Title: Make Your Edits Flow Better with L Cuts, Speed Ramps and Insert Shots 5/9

And with the power of movie magic, we can come up with some solutions to kind of help hide that mistake.
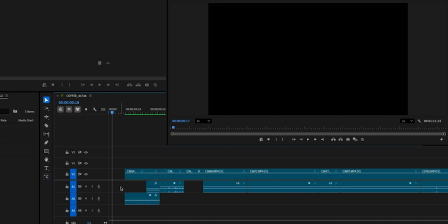[4:11]
One of them is simply eliminating this establishing shot. We can delete it altogether, get rid of it, and just start on the next shot, and then the audience will be none the wiser. There will be absolutely no evidence that the mocha pot isn't assembled. But my personal preference, I like having the establishing shot. I like starting off on a wide shot. I'm going to shorten it up so that it is on screen for the smallest amount of time that I feel is appropriate, with the hopes that people just don't notice.
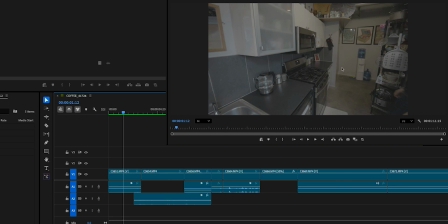[4:39]
And the reason why I think it's going to go a little more unnoticed is because we don't know in this first shot that the mocha pot is important. So we're not looking for it. We're not looking for it until this shot where it is assembled. So I'm hoping that to our audience, to our viewers, this will be the first time that they notice the mocha pot in general. or at least that'll be my idea, leaning into the movie magic that I have at my disposal. So let's start with shortening this up.
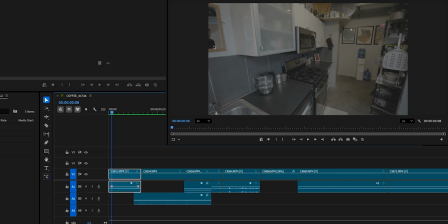[5:06]
I also don't like seeing myself in the mirror too much.
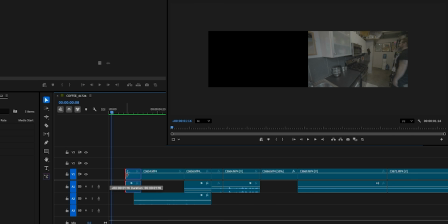[5:09]
So I'm going to cut out this continuity error by shortening the shot, getting out of it as quick as I can.
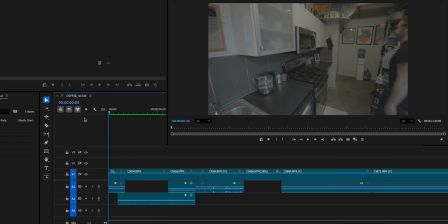[5:20]
And again, the idea is when you first see this, you're a first time, audience member, you have no idea that this is a prop that I'm going to interact with, so you're not looking for it in this shot.
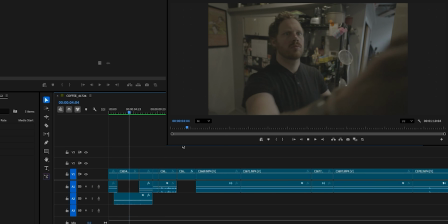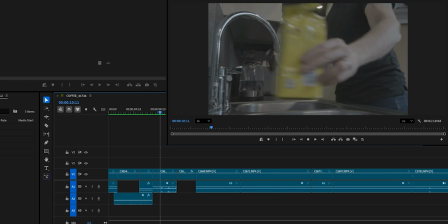[5:38]
All right, so now we're getting into some of the slow-mo stuff. And if you haven't done this yet, the way to convert the stuff that is shot in 120 to slow-mo on a timeline is to highlight it.
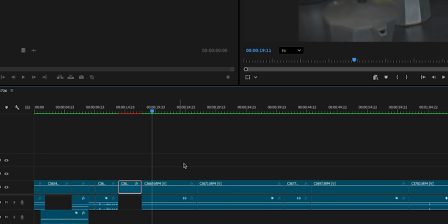[5:51]
You can right-click or two-finger click, scroll to where you see speed duration, and this little dialog box is going to open up. And you'll see at the top it says speed 100%. Now this is where it's important to remember the frame rate that you shot it in and how much you can actually slow it down. I shot in 120 frames, so that's quite a bit. I have a lot of wiggle room that I can adjust my speed with, where I'll still have enough frames in the footage for it to be smooth motion. So I'm going to reduce down by 50%. There's another option down here, time interpolation.
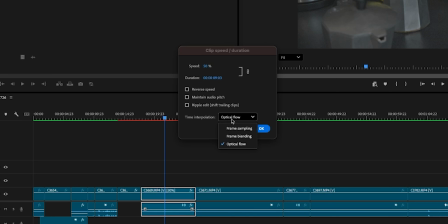[6:27]
I think this is important. You can experiment with it. You get different results using it in different ways. So sometimes frame sampling will work better, but oftentimes I like putting them in optical flow. I think it just kind of helps that motion feel a little bit more seamless. Hit OK.
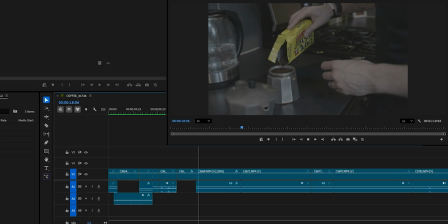[6:42]
All right, so now we have a slow-mo shot to a slow-mo shot, and I don't need that much of it. So I'm going to trim it down. I'm going to simply click and drag to shorten it. I think that's about good. So I'm just going to go through. I'm tightening up, and I'm doing it all to taste. Right now, there isn't a right answer or a wrong answer. You just have to develop your style, your taste level, your pacing. When you're watching the shots, listen to your instincts. When do you think we should transition to the next shot?
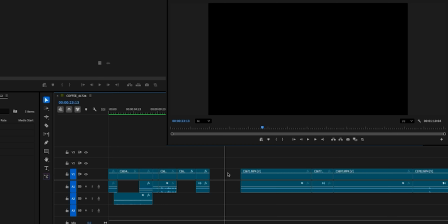[7:18]
And try it out, see if it works. So we'll keep it moving. This is another long shot.
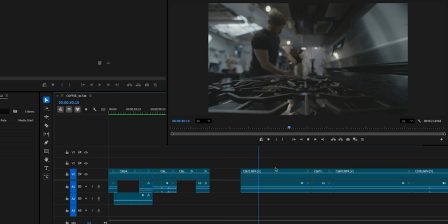[7:23]
I don't want all of it. I just kind of want that sound of it hitting the stove.
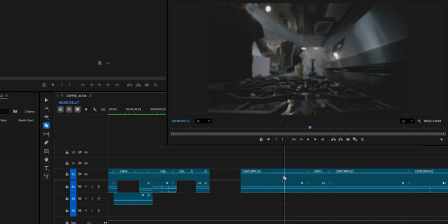[7:30]
So I'm going to go to my razor tool. I'm going to trim this out. I'm going to delete it. And then if you remember ripple delete, I'm going to ripple delete right there. Everything cascades down. You can watch it back.
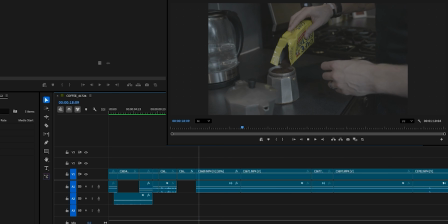[7:45]
So I don't necessarily like the motion of me picking up the Cafe Bustelo bag to the motion of me kind of putting down the coffee pot. So I'm going to use my slip tool, and I'm going to click and drag to the right, which will kind of pull the film, if you want to think about it that way, to the right as well.
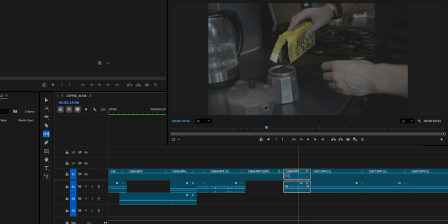[8:04]
So we're going to get to an earlier portion of the video where I'm not setting it down.
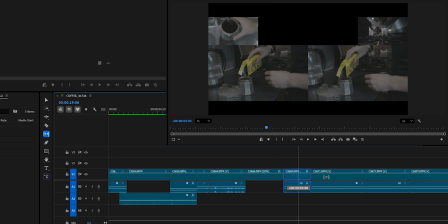[8:10]
So I'm going to slip to the right. And I slipped it 4 seconds.